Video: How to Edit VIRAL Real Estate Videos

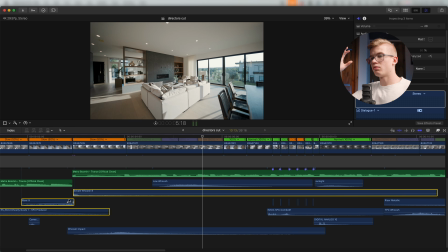It's got a little bit of a riser to it, and then we've got that impact, that kind of sub bass kind of hit.
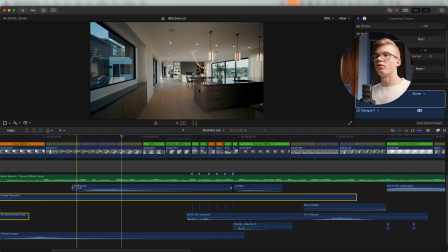Then we have the whoosh under the speed ramps. That's something I always do.
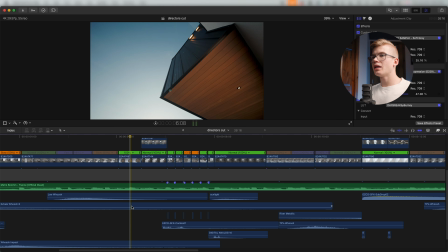Nothing really new there. And then we get into this cool montage.
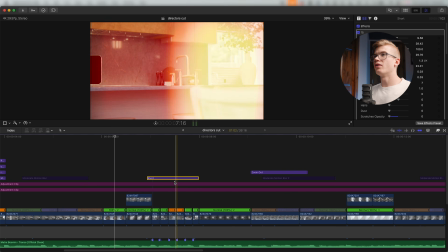If we activate the film overlay, I'm going to touch on the overlay in a little bit.
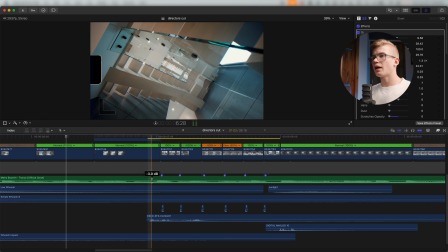But if we're to look at the visuals here,
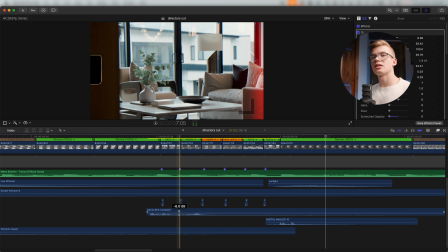right, I have this overlay, so I want to have some sound effects to, well, again, elevate that. So if we turn off the music and just watch this little segment right here,
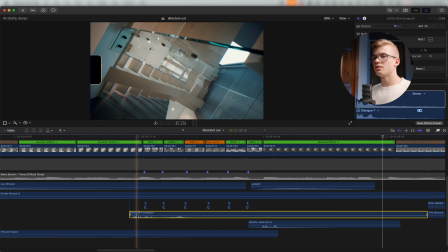right, so this is kind of like a film
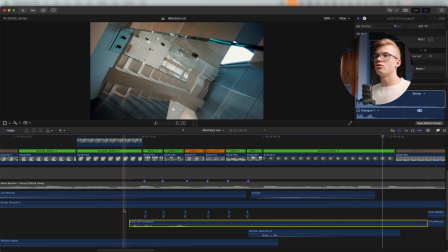overlay combo sound effect that I use to kind of introduce a visual film overlay.
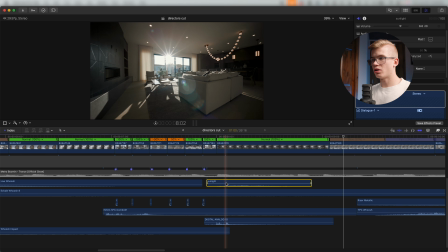And then we come out, we've got a reverbed camera shutter. That's one of my favorite sound effects. And then this sunlight, obviously, because we hit this shot and we've got this awesome sun flare coming through.
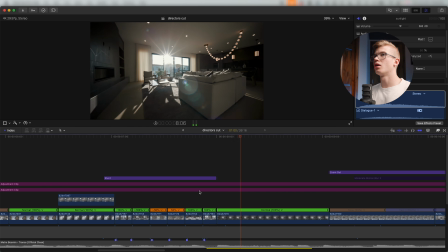All right, we come out of the film burn. It's just so sick.
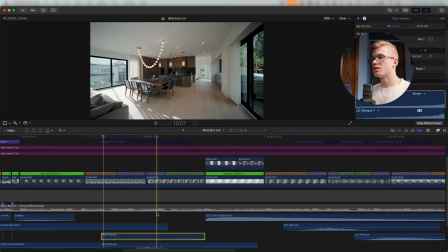Then we have a metallic riser to come into this cool little break.
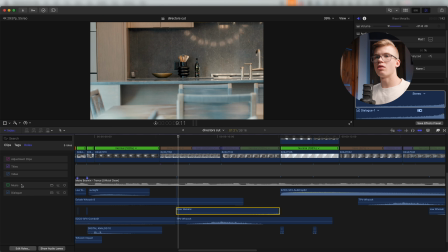So let's turn the music back on. All
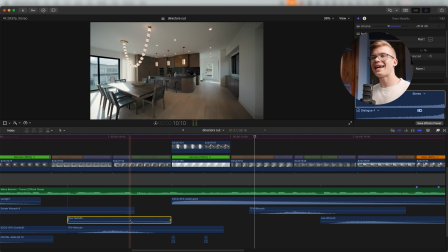right, so you can hear that metallic riser subtly coming through.
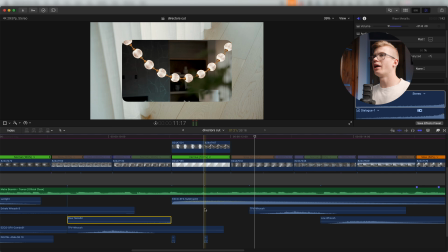We're rising up into this kind of visual break and turn that into an audio break as well.
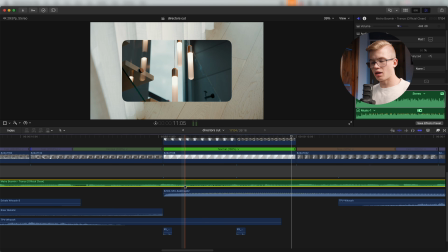But then we also have a sub drop, and then we threw in if we go here, we threw in a low pass filter on the music.
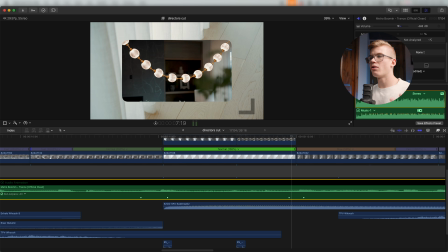So low pass is what gives that the music or the sound that underwater type sound, right? Where we go and then it kind of drops off and it sounds kind of distant. That's what we use here, a low pass.
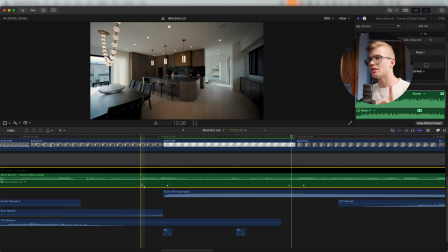Now, what I thought was really cool about this is the low pass just isn't anywhere. It's right when he says sub. So if we were to turn this off,
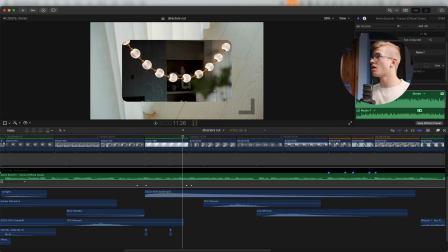right? She called in a man, I brought in a sub, and then as he says sub, low pass comes in, and then we hit a sub drop to emphasize that.
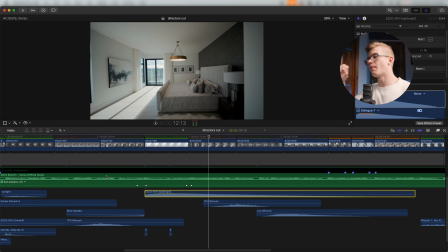All right, the sub, and then boom, and the music drops out, then it pops back in.
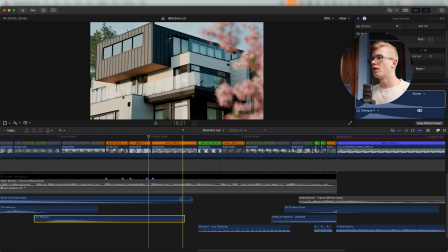Then we move into kind of the ending sequence.
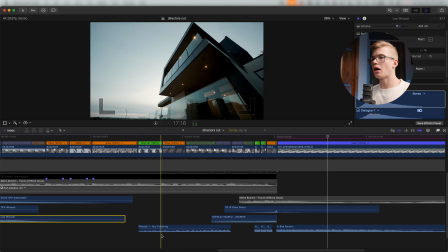All right, so there we've got a lot. We've got this airy fluttering whoosh.
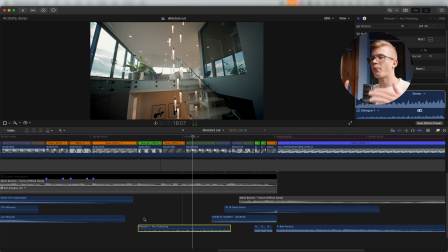It's really more of a riser, but it's kind of that kind of thing as we build up.
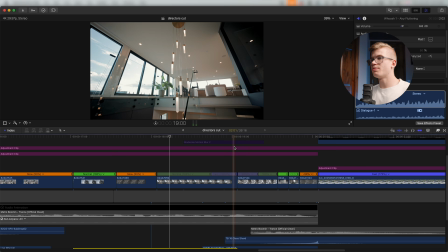Then we hit here and there's a speed ramp, but instead of putting a whoosh under there, I have this overlay.
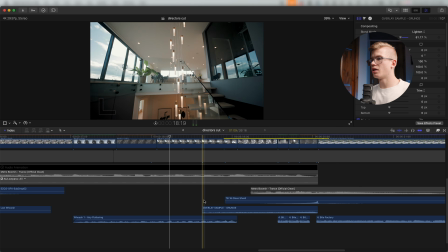It's actually mixed with this visual right here, but it's kind of this, if we listen here,
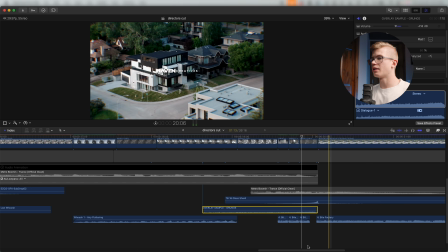it's kind of a transition sound effect, right? So we have this airy riser.
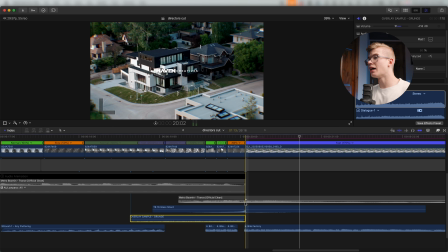Then we have the glass shard riser that really cuts through the noise, and then it's going to hit right here.
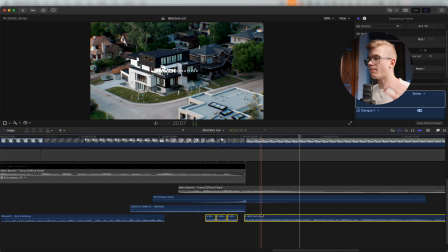And then these are kind of drum impacts I got from Multiply Sound,
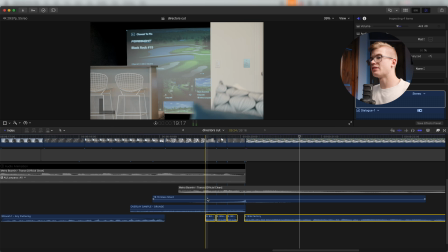and they actually are there to emphasize the drum beat of the song.
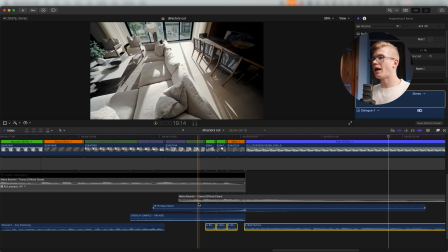Right? Now, if we add those into the music,
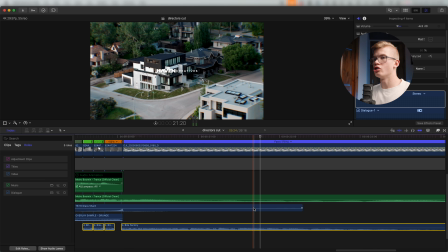right? Right? And so there you go.
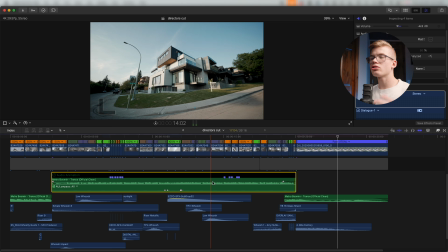That's how the sound design all intertwines and elevates the music as well as the visuals, right?
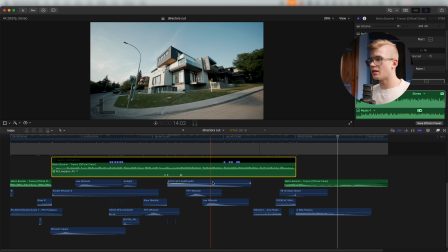So there's layers to this. There's layers to this. It all makes sense.
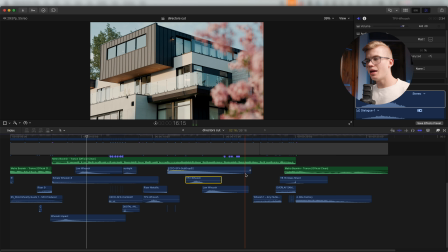Now, if you're wondering where I get my sound effects from, man, I get my sound effects from so many different places. So many different places. I don't even know some of these where I got them from. I'm getting these sound effects from all over the place.
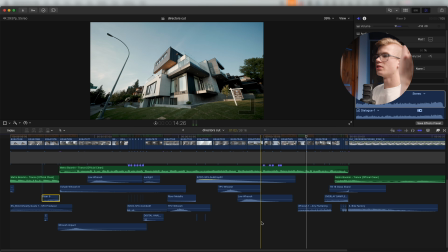Some of these I don't even remember where I got them from, or someone sent them to me, so I don't know where they got them from.